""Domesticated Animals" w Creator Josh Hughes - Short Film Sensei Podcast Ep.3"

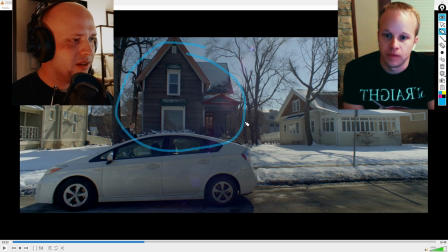Like this house stands out. Oh, yeah, definitely. Over the other houses, you know what I mean? Right. It just looks older than the other places. Right. And it is.
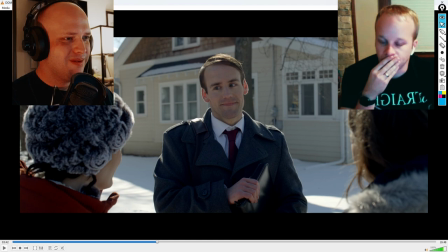It's significantly older. This guy was a good choice for this role. He's like the right amount of creepy for it. Joe was the only... No, not the only. He was the third actor to audition for the role.
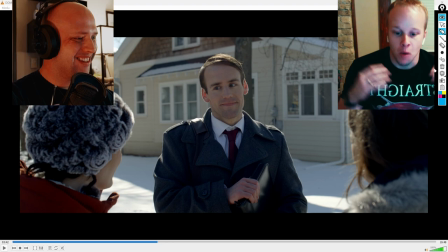And the second I saw him, I was like, that's it. he's the character yeah yeah like he just blew everybody away on set with just how
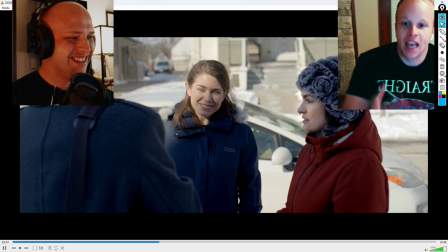appropriately creepy he was and just yeah it's like bizarre he added to the
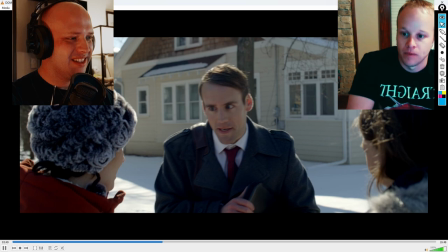entire story he did a great job with the role yeah well he definitely
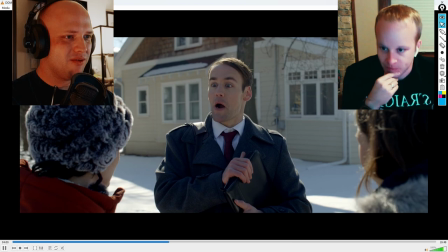um adds like some kind of right right it just doesn't feel real you know what i mean like interacting with
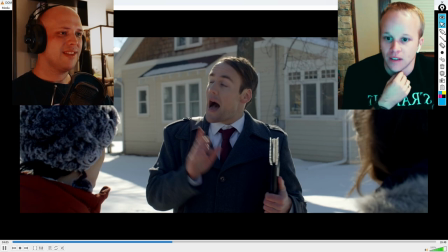him he feels like he's fake or right something's going on yeah he feels fake yeah safely safe buying a house
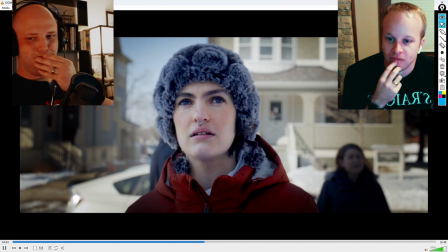every other house is sold in a day what's wrong with this one here's that prop right here
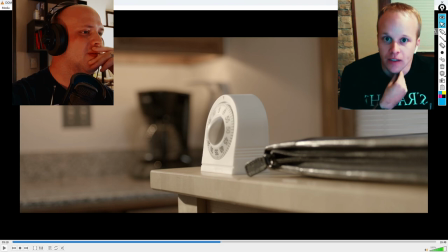it's famous so what what's the purpose of the timer like what's the idea behind that So the idea of that is literally like a ticking time bomb.
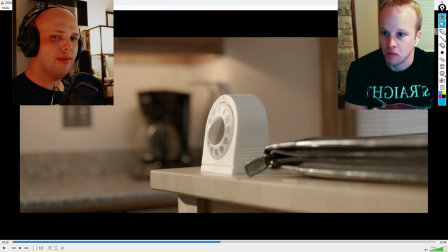You know, when I was, it was a feeling that I had when we were looking at our first house was I literally felt like we were on a timer. Like when we were being shown homes, it was like, okay, well, there's another showing in a half hour and an hour after that, like you literally have 40 minutes to decide,
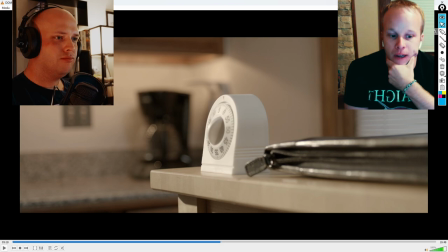are you going to buy this place? and so I really wanted to make it a little more obscure and I said okay now with this world you literally have five minutes to tour and decide if you want to buy this house or not so it's very you know extreme
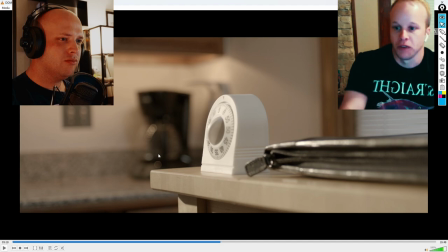but that's the world they live in everything is to the very far extreme so
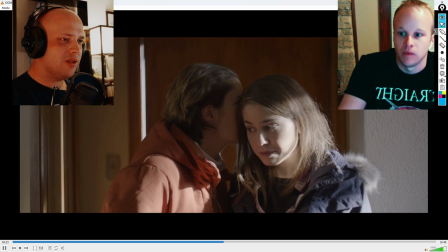everything's like regimented it has to be followed this way right you
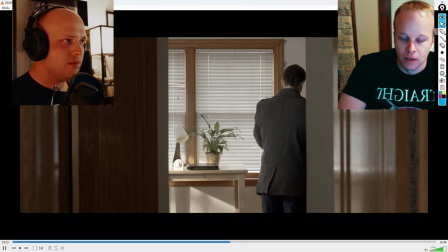know and it's it's really like Like the rules that we all kind of feel that we're pressured into when we get married and buy a house and have kids.
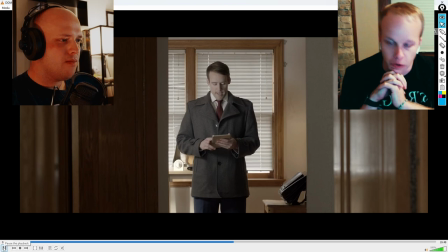It's like, you know, everyone kind of asks in these increments of a year or two, like, are you doing this? I'm doing this. And, you know, you really should have kids and everything like that. And with this world, it's making it the law.
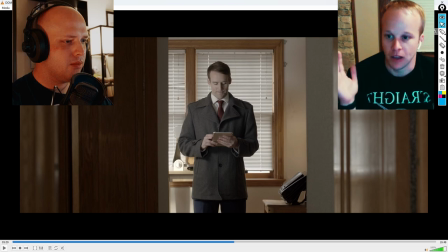You know, you have to get married within two years of dating. And you have to have a kid one year after being married.
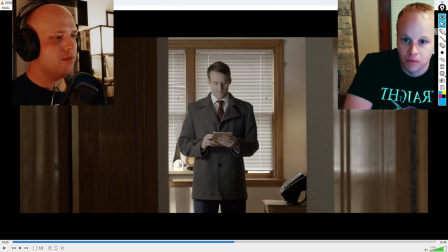And then you have to buy a house. And then you have to have pets. It's all these just really, like, strict rules that we kind of feel like we're obligated to stick to as, you know, in our world.
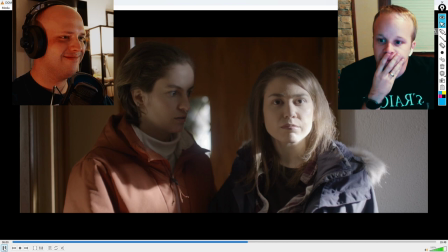So, hypothetically, what if the animal here isn't here anymore?
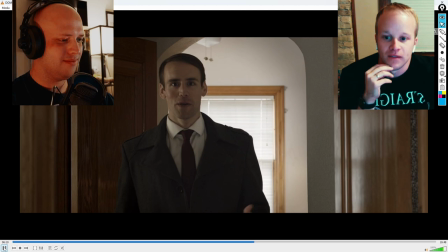Well, it is here. And if it isn't, that would be a rule break.
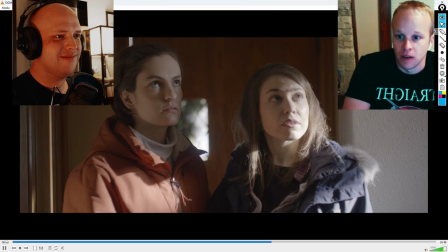so you know what's interesting about this scene is that it was shot on two different days because okay the one actress on the left again she her flight was delayed so she missed the
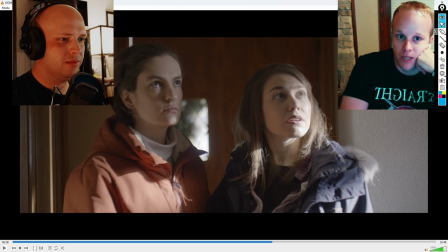friday that we were filming so we just got really creative and did what we could so we We filmed this scene on Saturday and the reverse on Joe we shot on Friday.
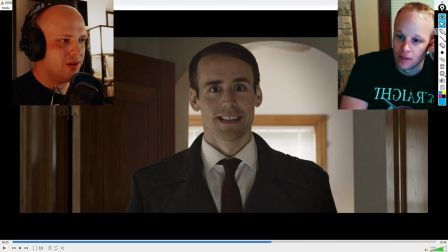Oh, interesting. Right now he's not talking to anybody. Okay. And he's kind of like he's looking into the camera, which makes it feel even creepier. Right. Like he's talking to. Did you guys purposefully do that? Like have him look into the camera or did he just naturally gravitate to doing that?
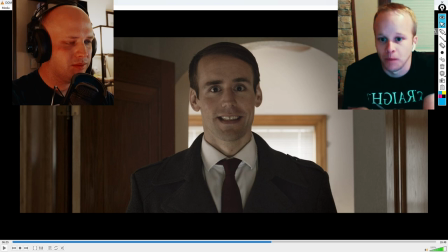I think he naturally did, but to be honest, I didn't direct this.